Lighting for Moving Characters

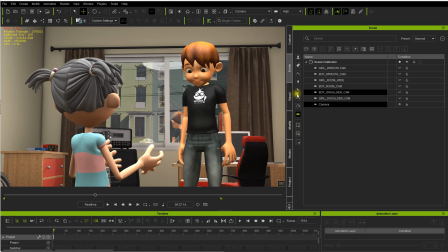[28:50]
And one more thing might be helpful in ways, not necessarily lighting, but with your camera. Be sure to remember that depth of field can be your friend. So if you select your camera and go to the Modify tab and turn on depth of field,
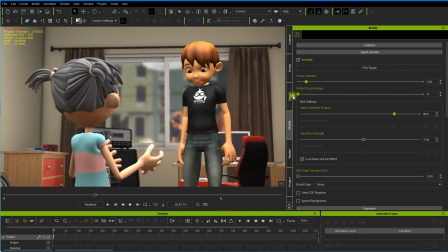[29:10]
typically you pick your target like so, and by adjusting certain things, you can make those characters pop out a lot more in a scene
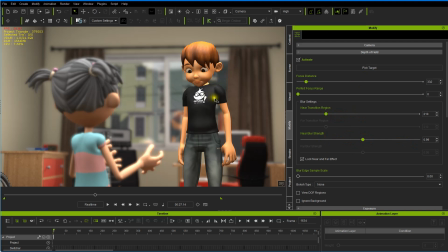[29:29]
by just making sure you use that. It's can be very impactful to utilize depth of field to isolate your character from the scene, and that certainly will help a lot.
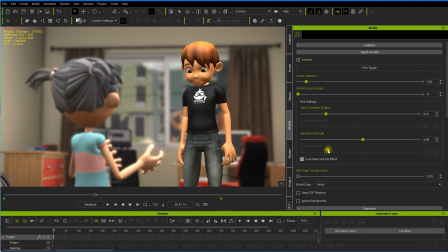[29:47]
And by tweaking these adjustments here, you should be able to get a really cool look. And typically only when the camera is closer to your subject. In a wide shot, it's not necessarily accurate.
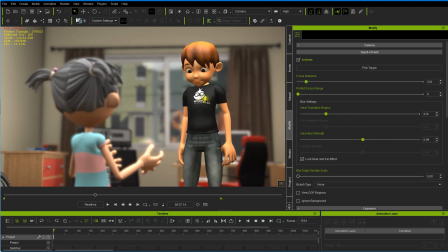[30:00]
You can always do it, But when you're using a wide-angle lens, you usually have a lot of depth of field. If you're using a tighter lens, you're going to have less depth of field,
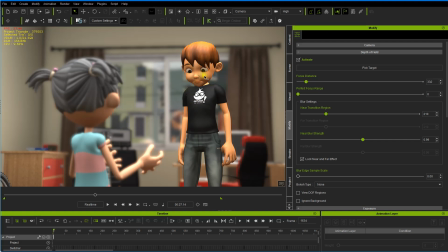[30:15]
and the character will be isolated in the shot, and it'll make them pop out, which can be a good thing. So be aware of that. Now also, we didn't play with our
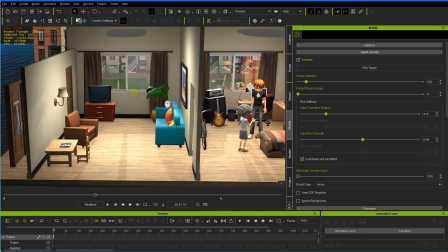[30:34]
tree, so let's take a look at that tree out there
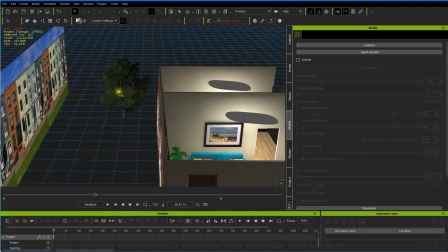[30:39]
and see how it's going to look,
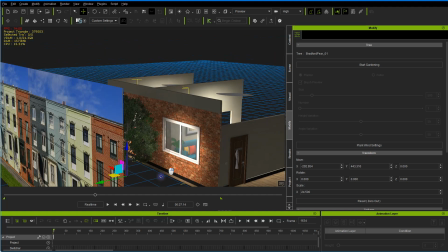[30:47]
depending on our shot.
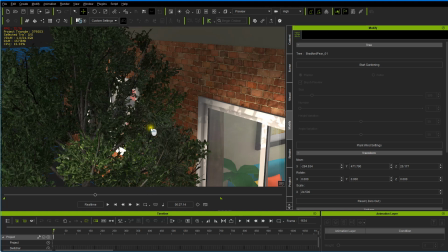[30:53]
So let's see, it's getting a bit of light there.
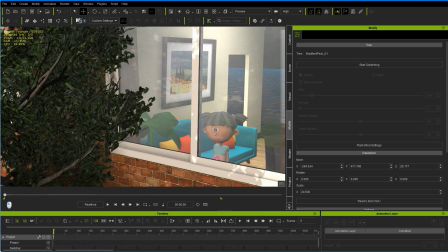[30:58]
Let's bring our character back in. There she is.
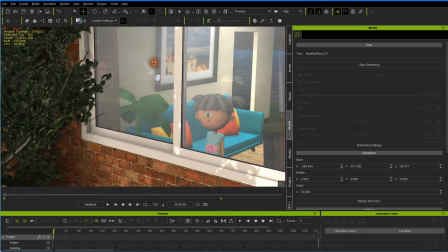[31:05]
So
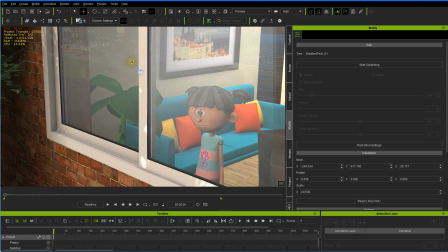[31:10]
once again, she's getting, I think, a nice light from the
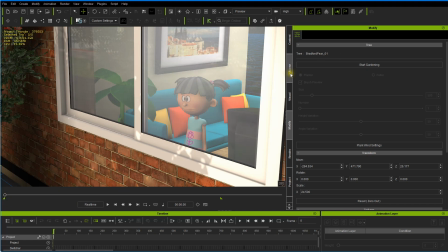[31:16]
sun spotlight that we're utilizing in our scene. There's one of these there. And once again, that can be brought up a little more,
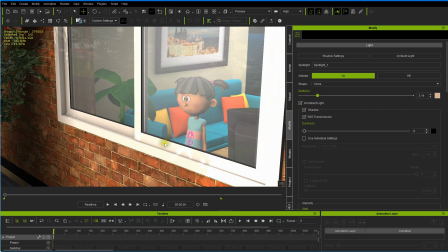[31:31]
which it typically would be for a sun shot, maybe. And let's see what combining
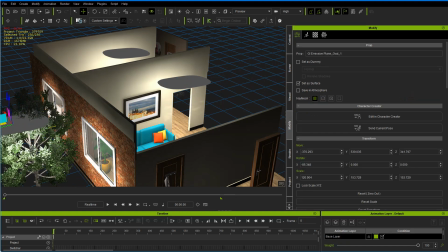[31:41]
another emissive plane out here to eliminate the tree.
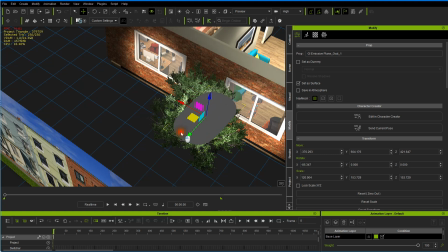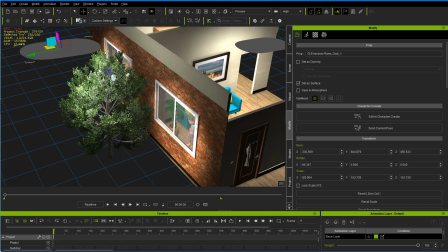[31:56]
Another shot, so that can also be utilized too.
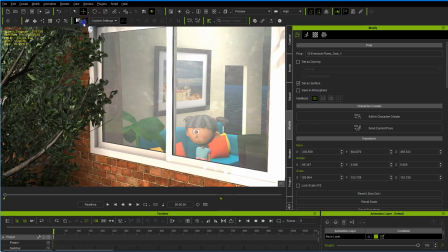[32:06]
That looks pretty good, I think, as well.
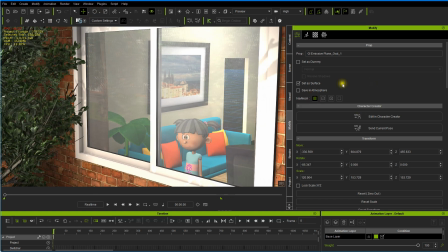[32:12]
Yeah, so just wanted to make sure I had that aspect taken care of.